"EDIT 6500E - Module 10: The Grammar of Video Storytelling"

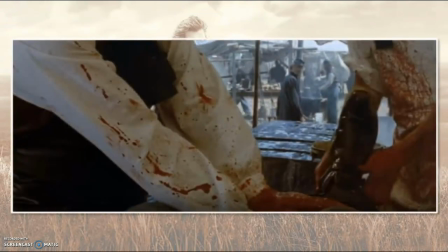172s
An interestingly framed medium shot opens the scene.
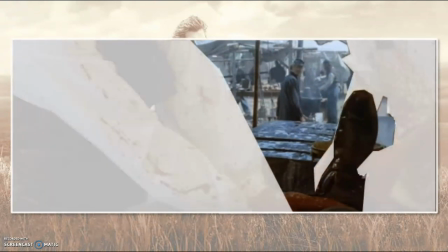175s
It reveals two field surgeons cutting the boot from a mostly unseen and unidentified Union soldier with a gunshot wound to the leg.
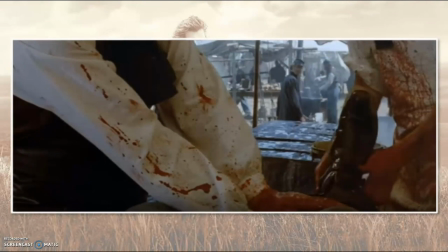183s
I find this first shot interesting because the heads of both the surgeons and the soldier are completely out of frame, presumably because the surgeons' identities are not relevant to the story. Conversely, their dialogue is, as it serves to set the story in motion and to reveal the Lieutenant Dunbar character later in the scene.
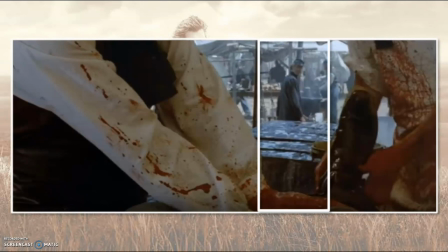204s
Also of note here is how the two torsos in the foreground frame the soldier in the background, who plays a small part in the scene by ignoring the surgeon's inquiry. This could be considered a bit of a throwaway line, though the soldier's lack of response and indifference does hint at the downtrodden mindset of a soldier
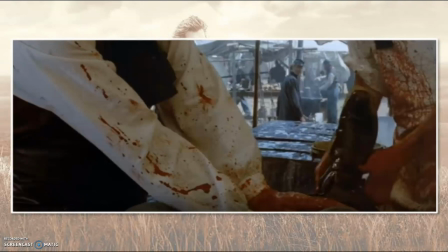221s
at this time and place in the film and in history that we'll see in Lieutenant Dunbar in subsequent shots.
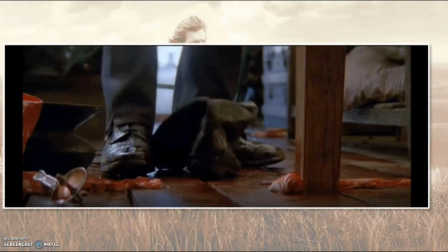228s
The scene then cuts to a brief neutral angle shot at floor level, which shows the soldier's boot kicked into a pile of other discarded bloody boots.
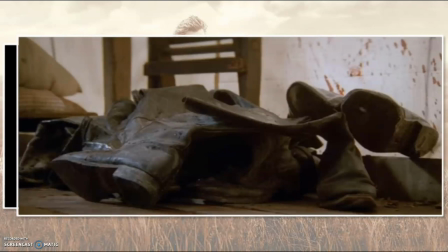237s
This tells the audience the wounded soldier is one of many and further increases the melancholy tone of the scene set in the initial shot.
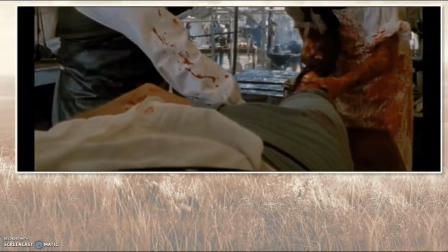245s
We then return to the initial shot's perspective, though in this case the camera dollies backward slowly, revealing more of the film's protagonist lying on the table.
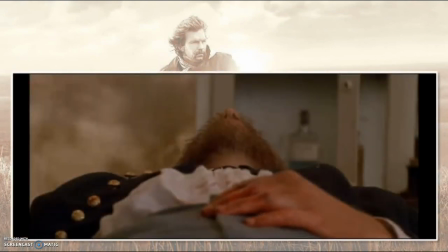255s
Next we see a medium close-up shot from the opposite perspective.
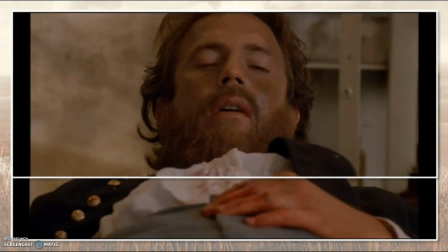259s
Lieutenant Dunbar raises his head and, after nearly a full minute into the scene, we finally see an identifiable face. The delay in identifying this, or any character for that matter, makes the reveal more impactful for the audience.
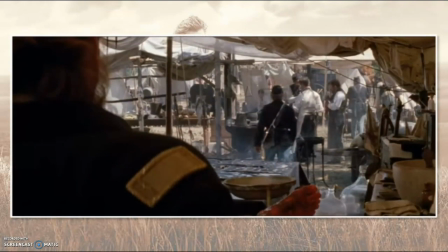274s
After another quick medium close-up shot showing the lieutenant in profile, we once again return to the original medium shot and initial perspective, though the surgeons have gone and Dunbar's view of the battlefield hospital can be seen in much greater detail.
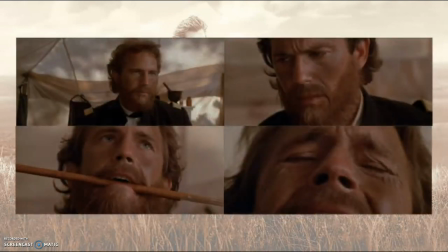289s
As the scene progresses, the filmmaker uses a strategy of alternating medium close-up to close-up shots of Lieutenant Dunbar with cut-in shots that further enhance the despair the character is feeling.
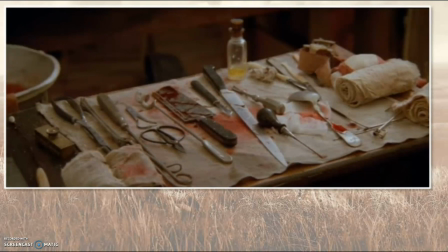300s
These cut-ins include a trucking shot which pans from right to left showing the horrific surgical tools used to amputate limbs during that time,
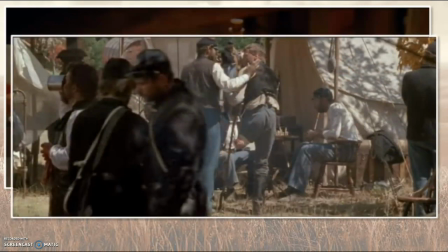308s
a long shot of another soldier who's already lost a leg at the hip,
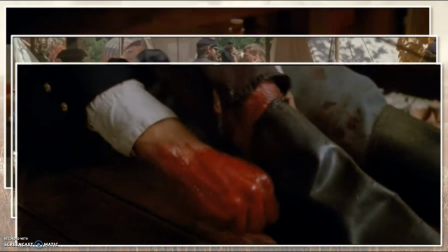312s
and Dunbar's lower leg struggling to push fully into the boot he's managed to retrieve from the discarded pile shown previously.
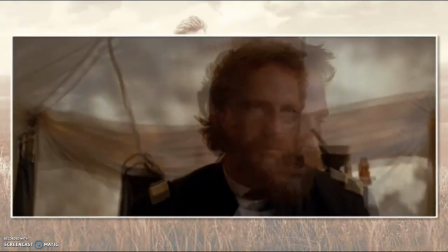321s
It appears each shot of Dunbar during this sequence is slightly closer than the last one,
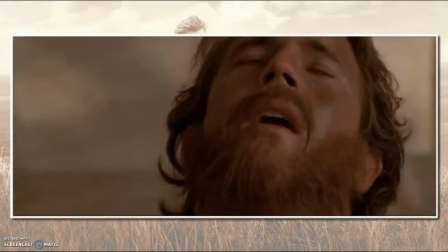325s
with the intent of revealing more of the physical pain and mental determination he's experiencing as the scene progresses.
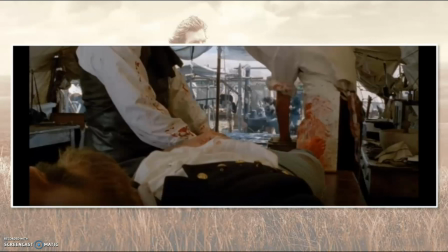333s
In closing, it's interesting to note that this was one of the very last scenes shot, despite it being the first of the film. Also, in shots where Kevin Costner's face is off-camera in this scene, his stunt double is playing Lieutenant Dunbar lying on the table. Costner himself is actually playing the faceless surgeon on the right,
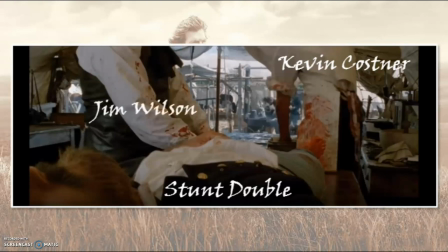351s
while producer Jim Wilson is the surgeon on the left, though other actors' voices were obviously used to deliver the dialogue.
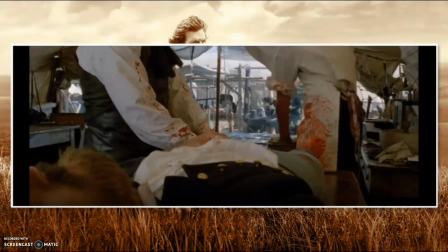359s
Overall, the scene succeeds in relaying the current circumstances and emotional state of the main character using only minimal dialogue and a few shot variations. The story elements which emerge from the scene are subtle, but impactful and increasingly emotional throughout its running time.
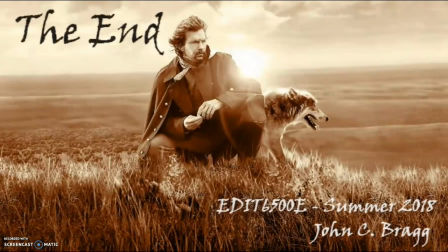374s
I hope you've enjoyed this presentation. Thanks for watching.